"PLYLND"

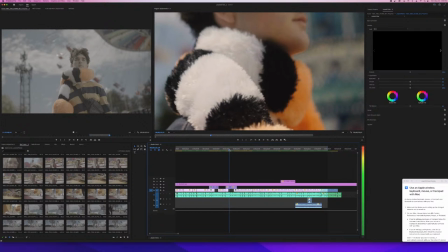[21:33]
Okay, flip the shot of a snake, like the close up of the snake face. Maybe just flip that upside down.
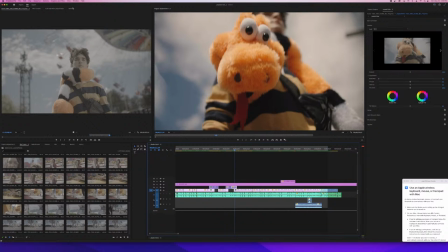[21:40]
Upside down? Yeah. I wonder if it matters though, because it's like pretty.
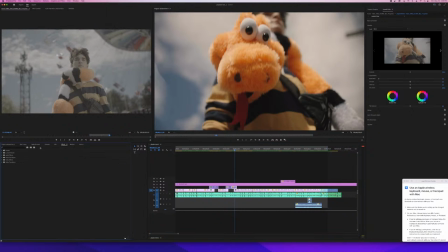[21:46]
I mean, even this new tank, it's just like it's rolling itself to the side and then it's on its side.
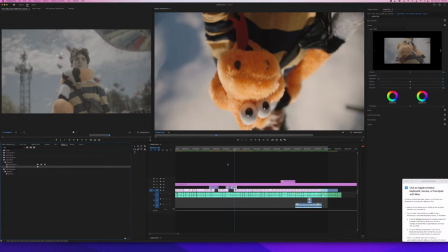[21:54]
It's actually not that much of a continuity issue. Here's upside down.
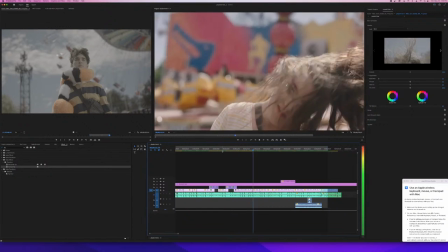[22:03]
Maybe just loop it a couple times here. Yeah.
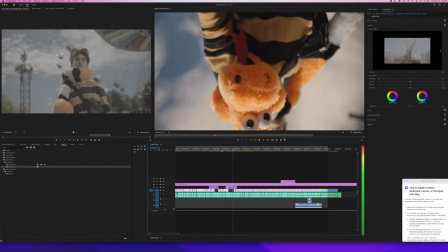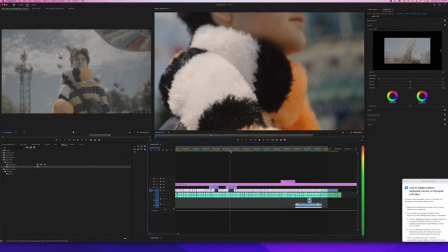[22:12]
I don't know if that's what you mean, but it feels a little weird. No, it was the tighter shot, I think.
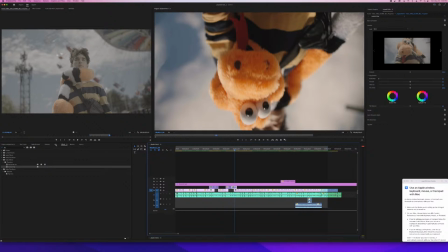[22:19]
Oh, no, the tighter one? Oh, like going even tighter on it? Yeah. Like when we were super tight on it? Right. So there's less human context?
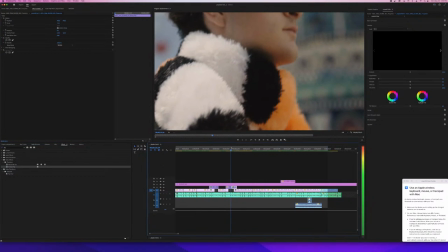[22:29]
Human sex. So not that shot. Keeping it upside down, but going in tight and bright.
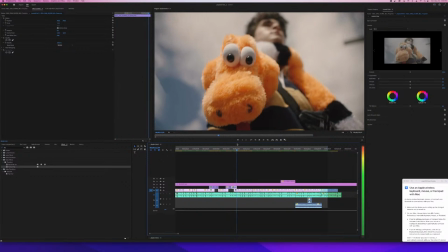[22:36]
I mean, so you have less of the surrounding upside downness. Yeah, because didn't we have a really tight shot on that? We just punched in more on that same clip. Yeah. Mm-hmm. Yeah, I think actually turning upside down would be weird.
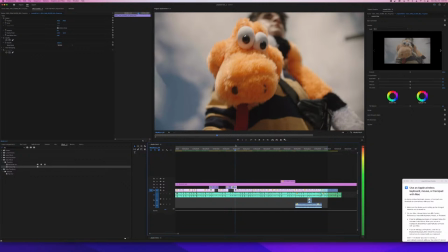[22:48]
Mm-hmm. But maybe just going tighter would be the answer. Yeah.
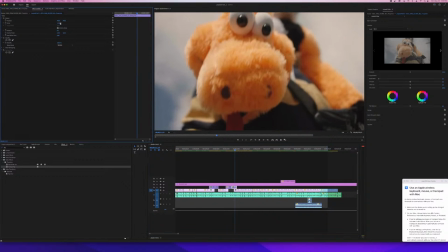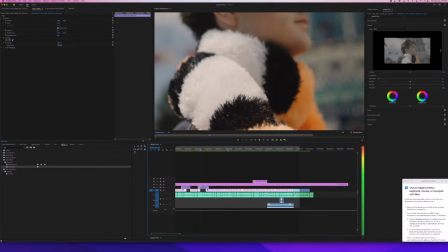[22:57]
Sorry, Chaps, we've got a client presentation. If it ends, hopefully it ends soon, I'll jump back on the link. Okay, sounds good.
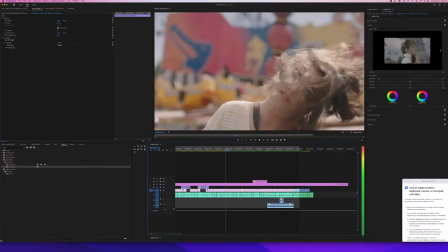[23:06]
Right. Thanks, Steve. See ya.
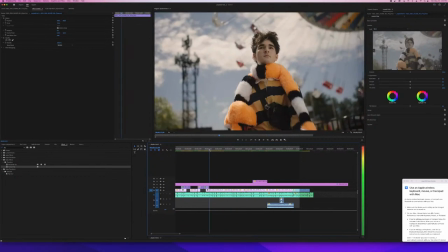[23:12]
Yeah, so we just go a little tighter on this. Yeah.
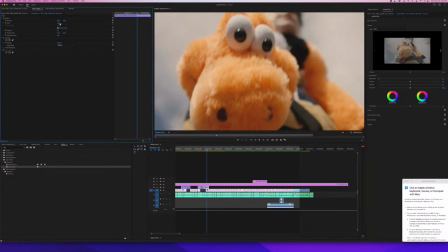[23:16]
And use the new snake wide shot.
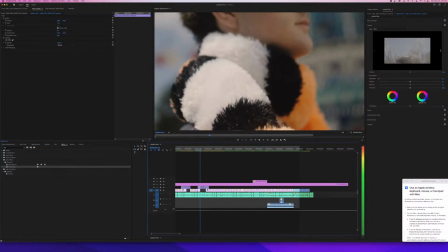[23:22]
Let's see what that looks like.
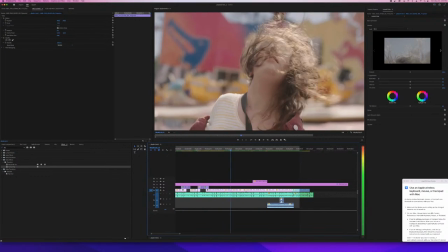[23:25]
Because, Brian, the previous one, like, no matter what we do, I kind of find that tongue flapping in the wind a bit distracting.
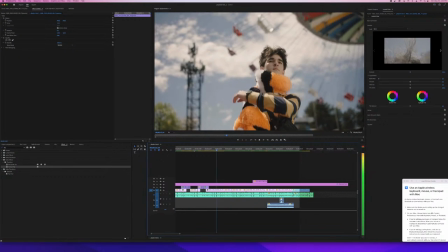[23:33]
Like, if you look at the Vimeo one again. In the wide or in the tight?
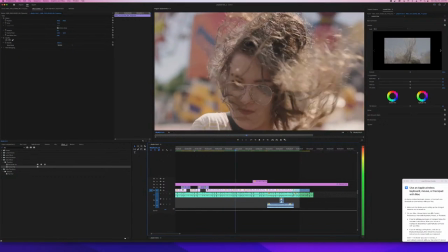[23:40]
In the wide.
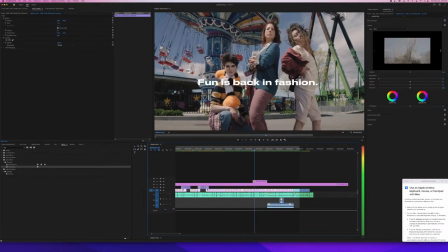Yeah. Like the tongue's inverted and it's like drawing my eye there. Whereas the other take, it doesn't really do that.
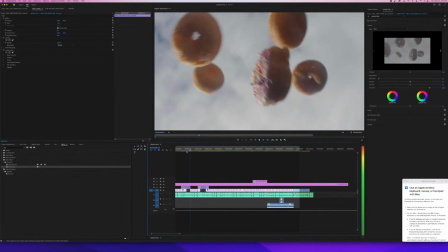[23:52]
The head's kind of side profile of the snake and it looks better, I think. Yeah. So maybe, okay.
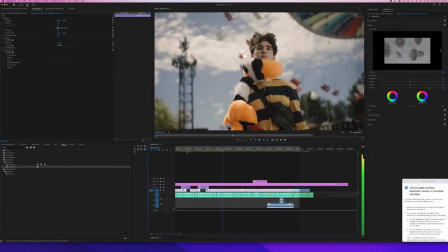[23:58]
Let's just play it. Yeah. Let's just keep looping this for a second. I think that's pretty good.
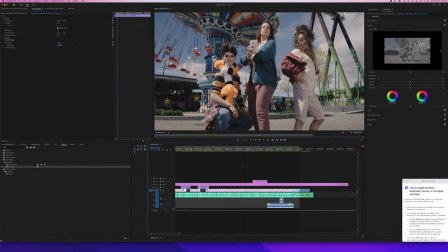[24:04]
Mm-hmm. Maybe we cut out. I'm starting to see the tail fall down in the wide.
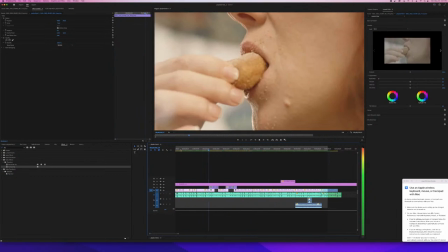[24:09]
You want to see the tail?
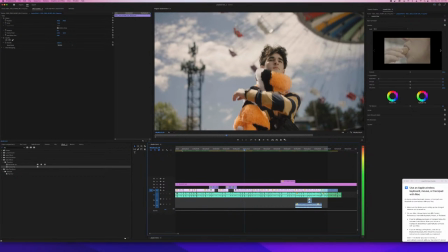[24:15]
So we should see the tail fall down a little bit? Or no, we should maybe cut out.
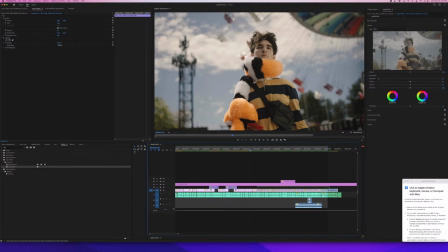[24:19]
Just before? Just before, because I just saw it like drop a little bit.
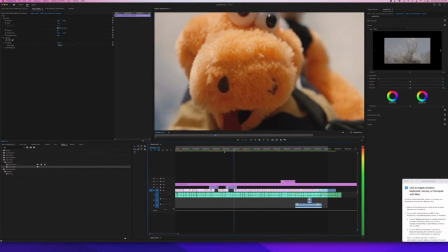[24:24]
Yeah, try this. That's good. I mean, like cut out of there, you know, to her hair a bit sooner, yeah.
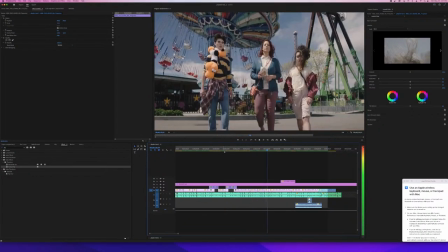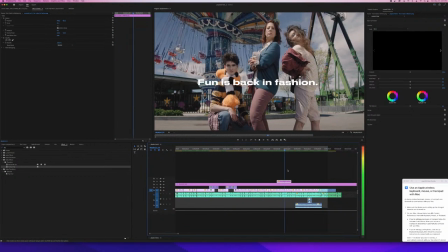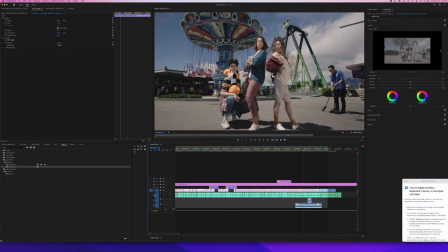That looking a bit better. Yeah. And now I kind of think maybe we went too tight on the snake.
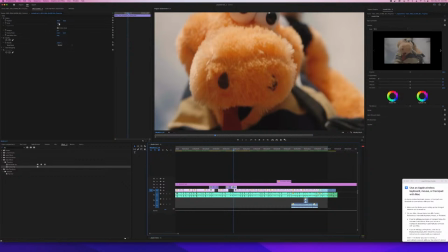[24:55]
A little bit too tight. Yeah. Like now that we've cropped the tongue out, like not that you won't know what it is, but I don't know. I feel like the, now that the continuity thing isn't an issue, maybe we just go back. Yeah, let's have a look.
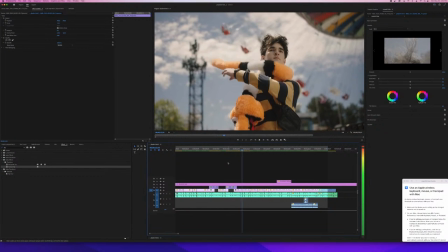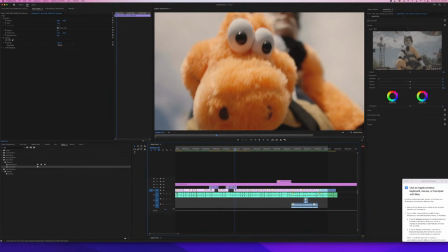[25:18]
So I came back to 238%.
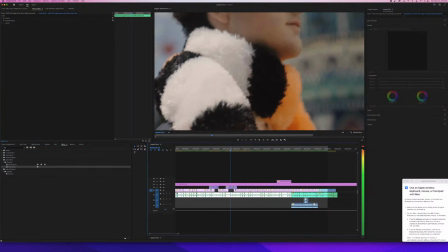[25:26]
I think we were at 218 before. Yeah, that's good.